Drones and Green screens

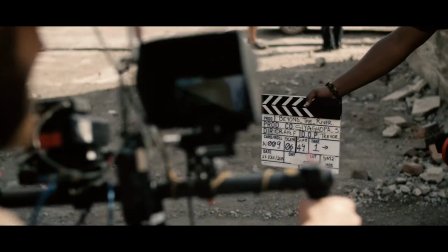[0:00] You've got a radio with the camera. 162 and 164, it's like four, five, six, take one.
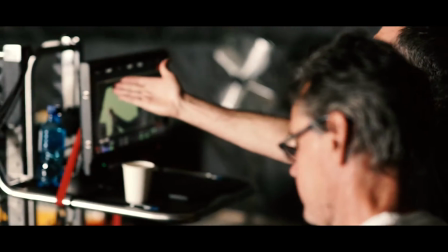[0:06] Action!
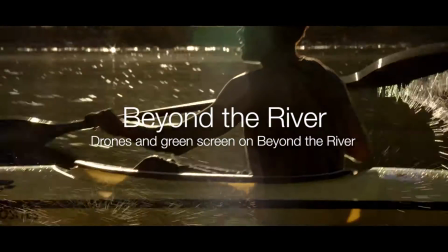Beyond the River is one of those films that you actually want to see on a big screen. It's a genre movie on one level, it's a sport film, and on another level it's about people.
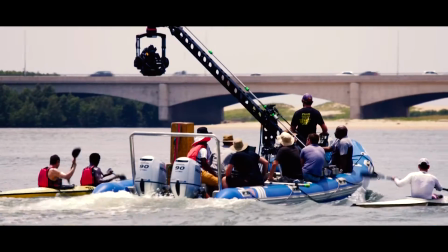[0:21]
And it's about togetherness, and it's about two men from totally diverse backgrounds working together to achieve an aim. South Africa, as much as we wanted to be a rainbow nation, we've sort of gotten to a point where we were a little bit divided and we just got back into our little comfort zones. The story really teaches us to sort of break those walls down and give people chances. The story, it's one of a kind, bringing two colours together, black and white. It really was a story where you'd had two people who, by learning more about each other, had managed to come together and achieve something that was actually quite difficult to achieve. Duzi's a pretty crazy race. I mean, the guys are on the water half the time, and the other half of the time they're running with a boat on their shoulders over mountains. We had to try and capture that energy. We needed the film to have like a kinetic energy.
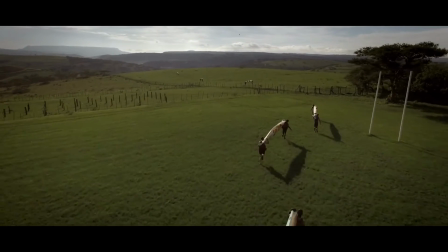[1:18]
It's all very well to say that, but to create kinetic energy in film,
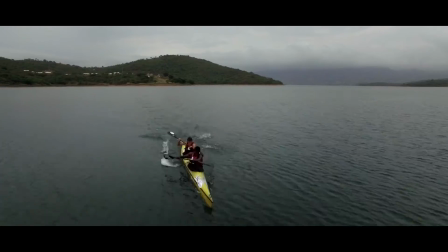[1:23]
you know, your camera needs to be moving fast and we use drones a lot. I don't think we would have had a quarter of the production value without access to a drone.
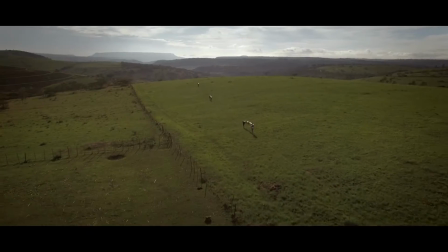[1:31]
We could get establishing shots of the values, get a sense of where this race is taking place, fly over. The drone was definitely the right tool for this job. We had to take footage from the actual doozy and blend it in with the footage of our guide.
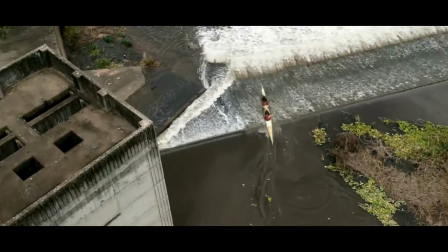[1:45]
Sometimes we were taking our boat and replacing it into other boats. We had also visual effects.
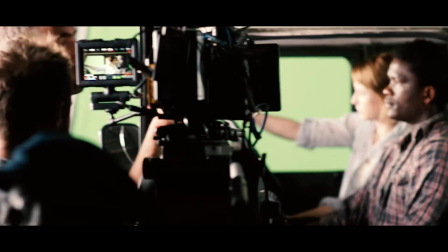[1:52]
We did quite a lot of green screen stuff. I've never been a fan of green screen car work because it looks so unrealistic.
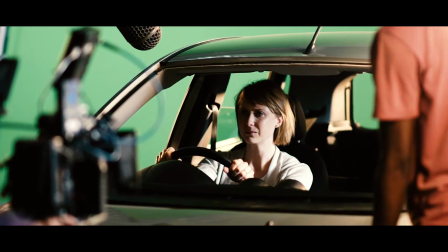[1:58]
To rig a car and rig the angles you need takes a huge amount of time. Time we didn't really have. We decided that, I think we had one green screen day in the studio, and it's spectacular.
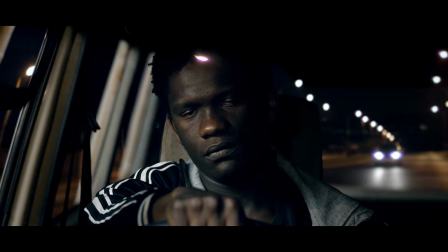[2:08]
It's not even a conversation that you think it's green screen. It's just that it's done that well.
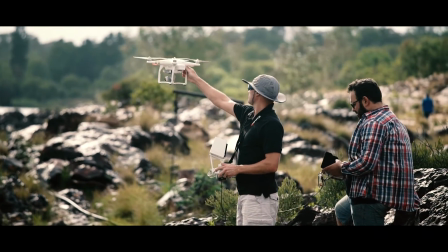[2:13]
Nick's a spectacular editor and a spectacular storyteller. Nick was just amazing the way that he started retelling the story with what works. We had the scene on this guy trying to cut cables off a pylon and you know it was one of our biggest headaches you know like
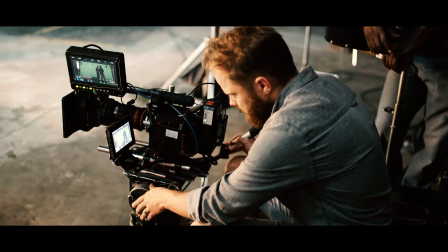[2:27]
how physically do we do this and eventually we did it on green screen in a studio when I saw what Nick had done with it.
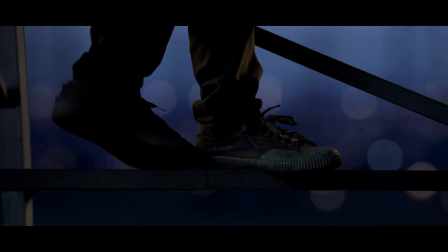[2:35]
It's magic. Not for one second do you not believe that that's not a man standing on a pylon.
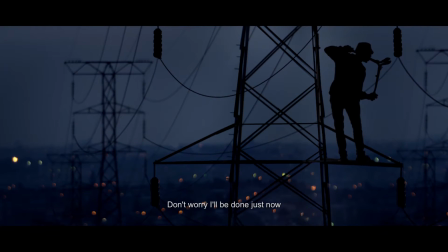[2:42]
Film has so many different parts to it,
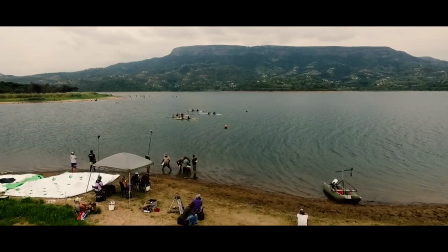[2:44]
has so many different processes to it and you engage with so many different people on different levels that add value to what you're doing, the really good stories, you don't write them, they write you.